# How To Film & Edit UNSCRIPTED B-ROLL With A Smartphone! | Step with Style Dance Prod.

Ahoy, this is Zdenka. In today's video, you will learn how to film, edit, and stylize completely unscripted B-roll with your smartphone.
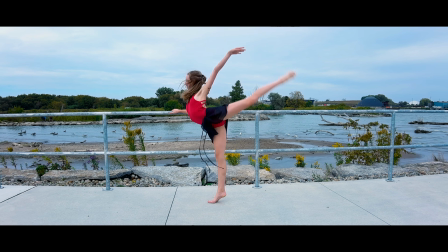This is a special edition featuring dance champion Maya from Step With Style Dance Productions in Oshawa, Ontario, Canada.
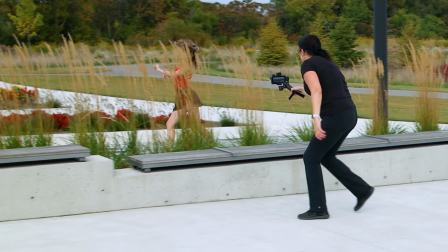What you need is a smartphone and a gimbal.
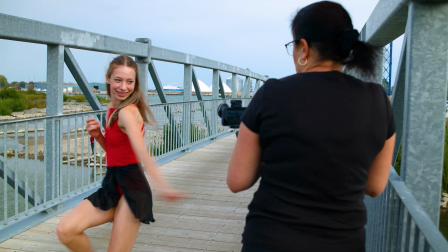I am using iPhone 14 Pro, hohem iSteady M6 gimbal, and 1.33 times anamorphic lens, which is optional if you want to achieve the wide cinema look.
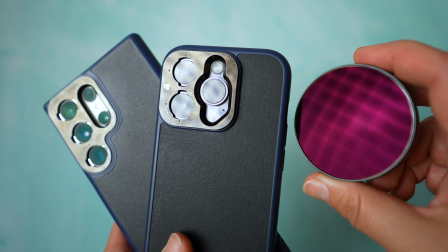All is filmed in manual mode with the help of ND filter.
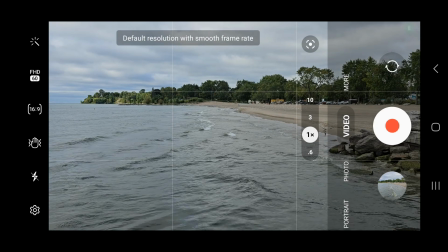If you have Android phone, good chance is that your native camera app already has Pro Video mode.
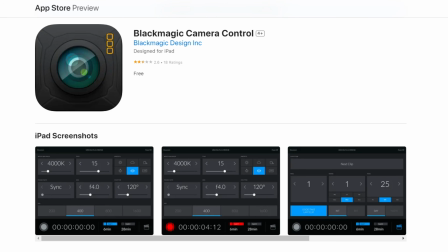If you use iPhone, you can film in Blackmagic camera app or Filmic Pro.
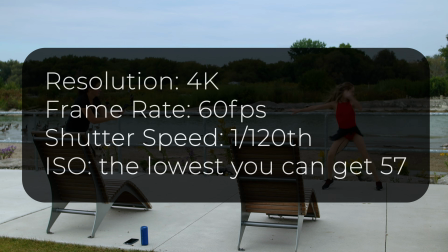Settings are 4K for quality, 60 frames per second rate, shutter speed is
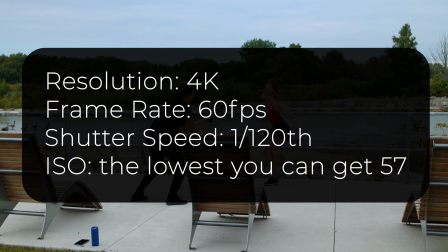1/120th, and ISO is set to the lowest number you can get.
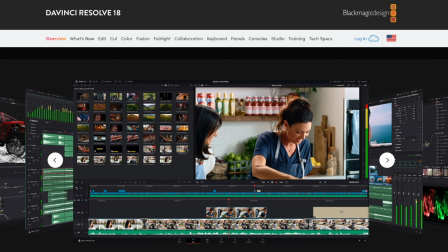When it comes to the video editing program, you can edit in CapCut, which is free, DaVinci Resolve, which is also free, or any other software.
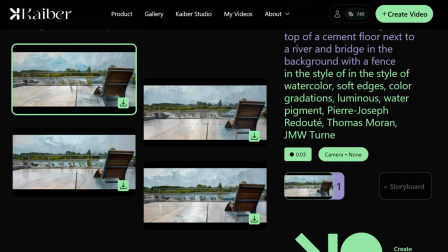For animation, I used Kyber AI. All is linked below the video in the video description. To film a completely unscripted video, once you get to the location, plan your beginning and ending first.
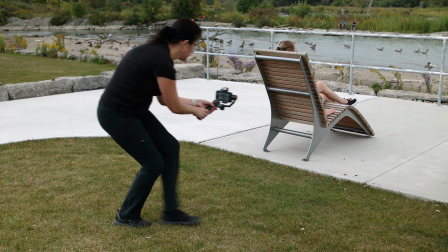Maya is sitting in a chair. The camera candidly reveals the location.
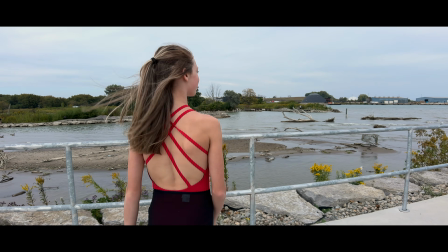Then she needs to start moving to her dance spot. The ending is another location where she will sit down and look at the scenery.
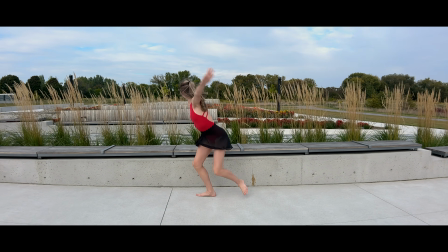The middle is showcasing her dance from different angles while she travels from first location to the last.
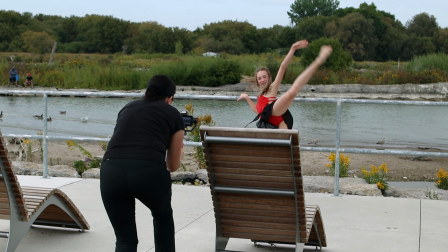Fairly simple. All is filmed with a standard camera to avoid any body distortions you would get with ultra-wide angle lens.
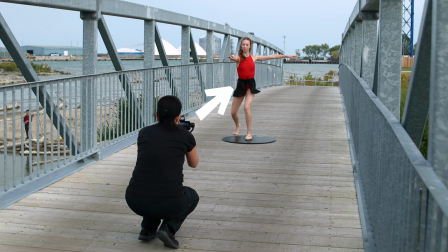When you film full body, keep the camera low in the middle of the person's body to get a symmetrical look, such as this shot right here.
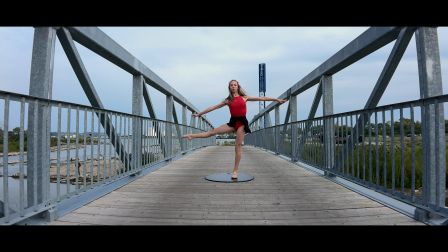You don't want to create short legs or big head. Let's talk about close-up shots.
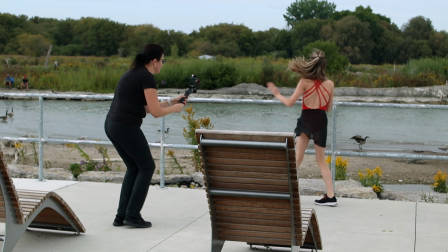Those are done also a bit lower, not at eye level,
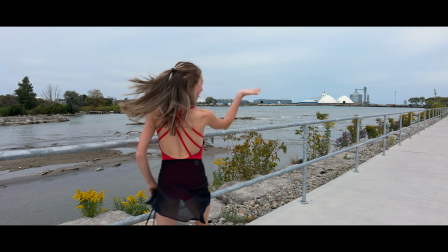such as this shot where I was following Maya as she was dancing to the music, or as she was running towards the bridge.
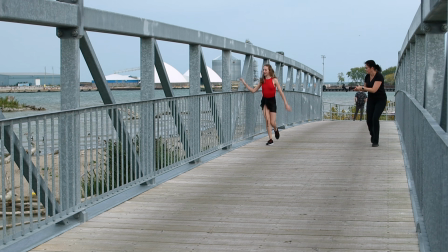Don't forget to shoot from different angles, from behind, from the side, and from the front.
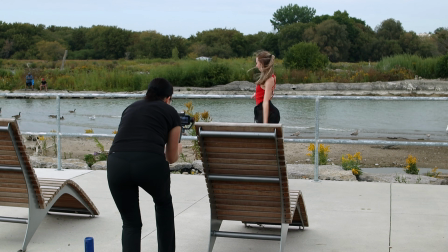This will give you much more freedom once you start editing. For big shots, which are highlighting the best moves, make sure your framing is right.
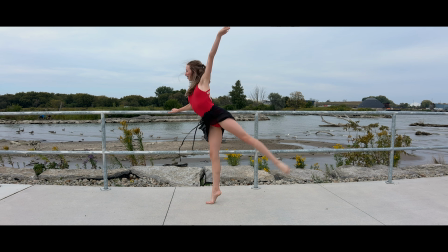You want enough room at the top and bottom. Go much lower again to get a symmetrical body.
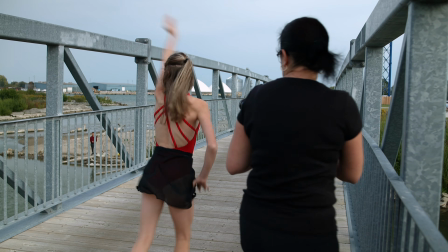For difficult moves, such as following the dancer, circling around her, use tracking feature on the gimbal.
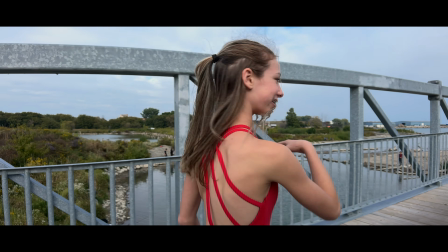This will keep the person always perfectly in the center. hohem iSteady M6 has a dedicated AI tracking sensor,
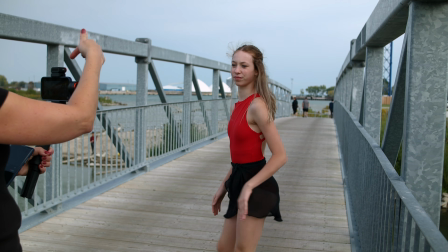so I simply turned it around.
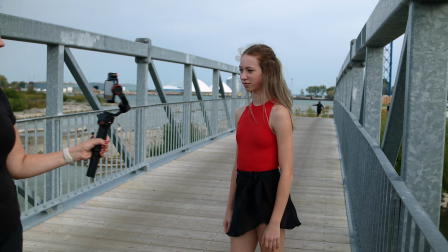Maya showed the OK sign, and the gimbal was tracking her as I was filming in Filmic Pro.
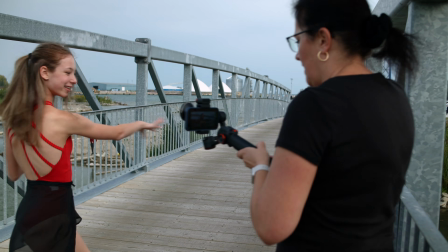These shots add so much motion as she's moving, but also the background is changing behind her.
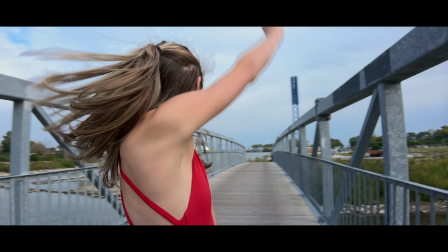No static shot. Don't be afraid to go much lower and film pointing up. This gives a very different look. Mainly shoot more clips than you need, so once you start editing, you're not short.
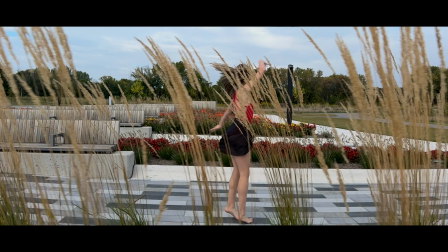For example, these are my extra shots, which didn't make it to the final edit. They are not bad shots, only they didn't fit the story. Filming is only 40% of the success of this B-roll. Editing is a lot more important in this case.
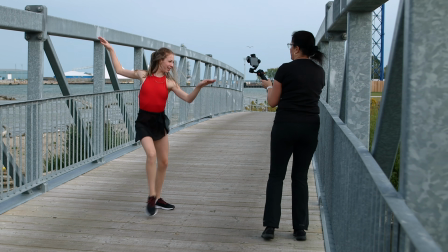As there was no choreographed routine, Maya was improvising. The moves were random. There are three things which are quite important to pull this off.
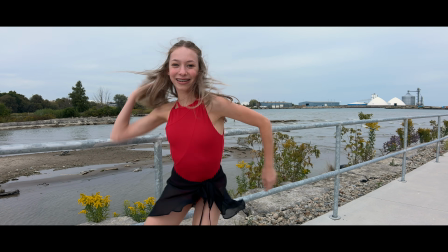Number one is keeping the dance at a real speed. Only the big, most important moves are slowed down to show it off.
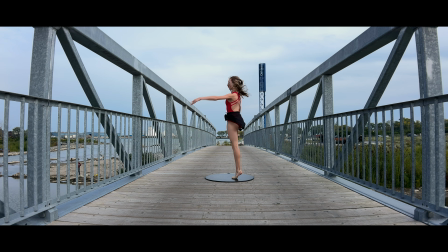To show every muscle tightening, the hair movement, the skirt movement. Those are things you will miss if you keep it in a real speed. Number two is cutting the clips to make the movements flawless.
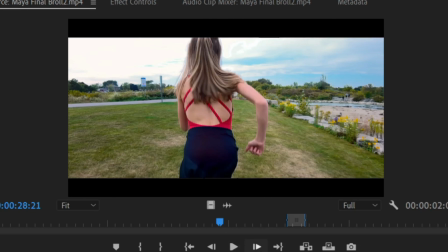For example, here where she's running, the first clip is cut when the arm movement is in the back.
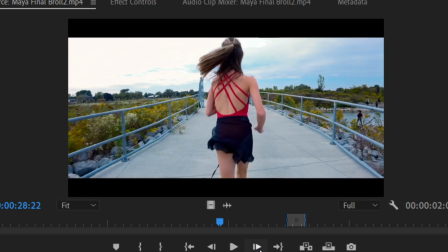Next clip is also cut when her arm is in the back.
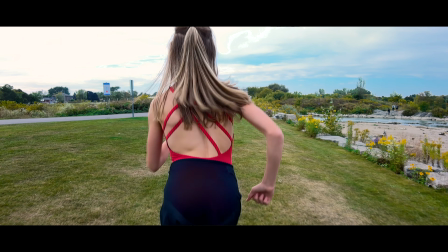Once played, it is one continuous move in two separate clips. Number three is creating a routine inside of video editing.
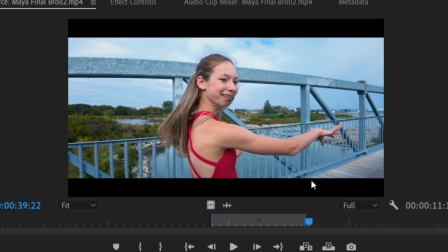In this clip, Maya is bringing her arms together. The next clip is a different movement.
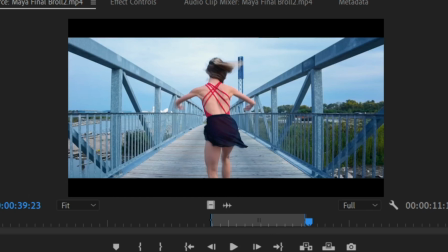However, the arms have a very similar position. When you play those clips together, it flows nicely. It's very important to take your time on the first edit. I was editing over 2 days, just the first draft. You have to listen to the music, make sure to pick clips which makes sense. It's like a puzzle.
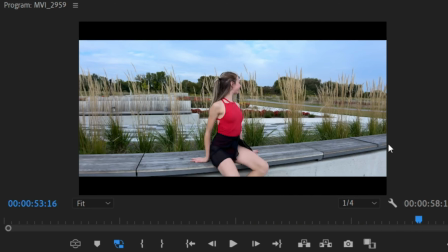Color correcting and color grading is the next step. What colors to choose? Think about your B-roll, the mood, what it represents, the time of the year. This piece is all about fun and late summer. The colors should pop.
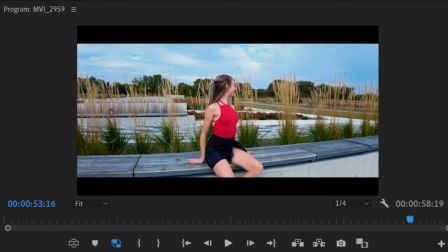Here is before and here is after. If you like this look I created, you can download this LUT for free. Link is below. AI is all around us, more and more. If you are not a fan of AI, you certainly don't have to do this step of the animation. For those who are interested in this, I was using Kyber AI.
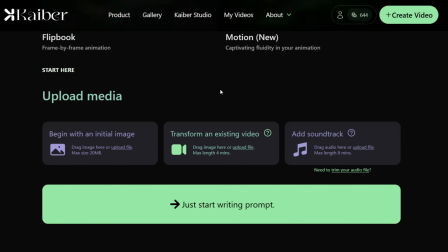I simply uploaded those clips which I wanted to animate.
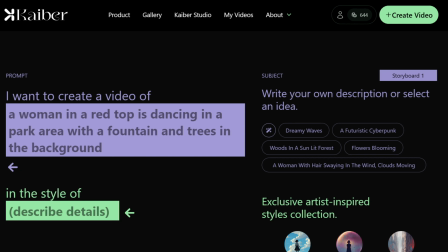Then I let the AI describe what it sees in the picture, because you don't want to change the character.
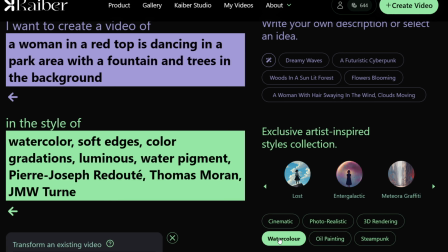And the next step is choosing the look of the animation, the style. There are choices you can choose from.
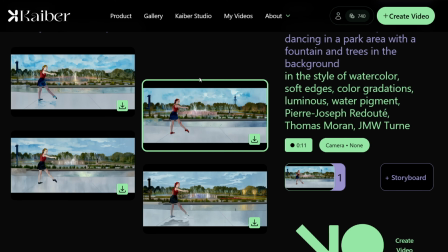It will give you 4 samples. If you like the look, you can just hit download. I use the same style for all the clips to make sure they look the same. This B-roll is cut in such a fast pace that it really doesn't need extra transitions.
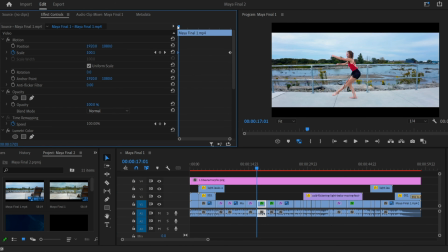You can add some, you can add slight movements like a zooming in or out.
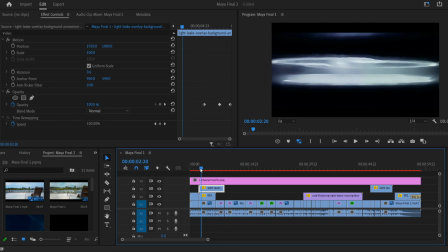You can add texture and light streaks overlays to stylize the B-roll even more.
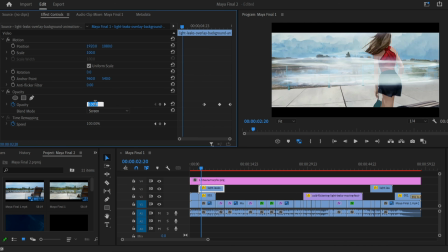Simply place the clip on top of the main one and choose the overlay look. Let's take a look at the final B-roll. Ladies and gentlemen, here is Maya when cartoon comes alive.
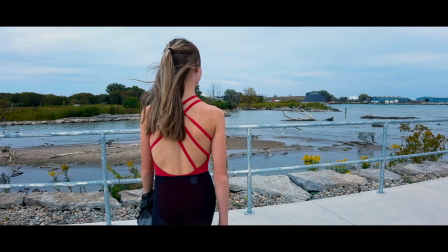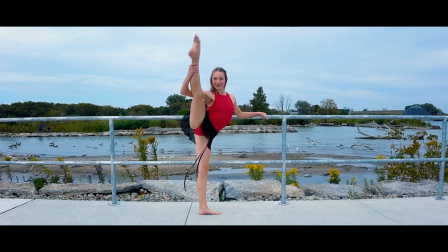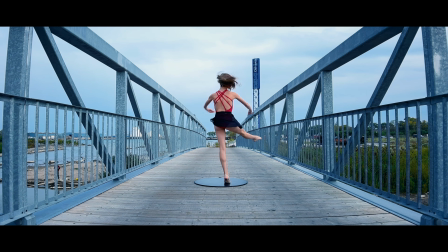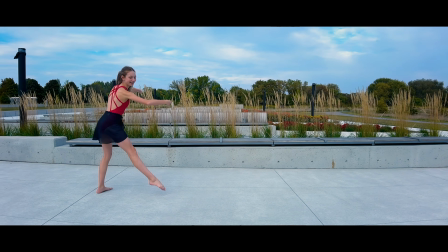How many years have you been dancing? I have been dancing for 12 years.
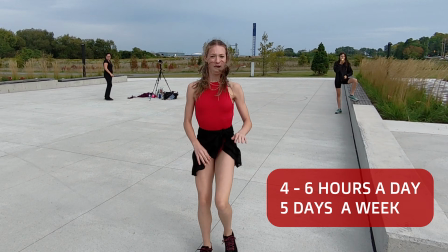I dance 4 to 6 hours a week, 5 days of the week.
Let's mention some of Maya's biggest accomplishments. Maya traveled to Prague,
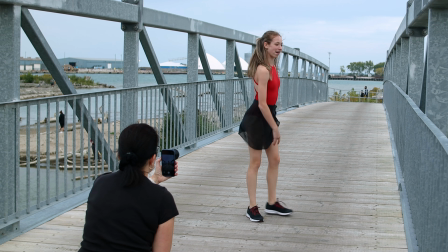where she represented Canada at the World's Finals for show dance team and came second after Russian's team.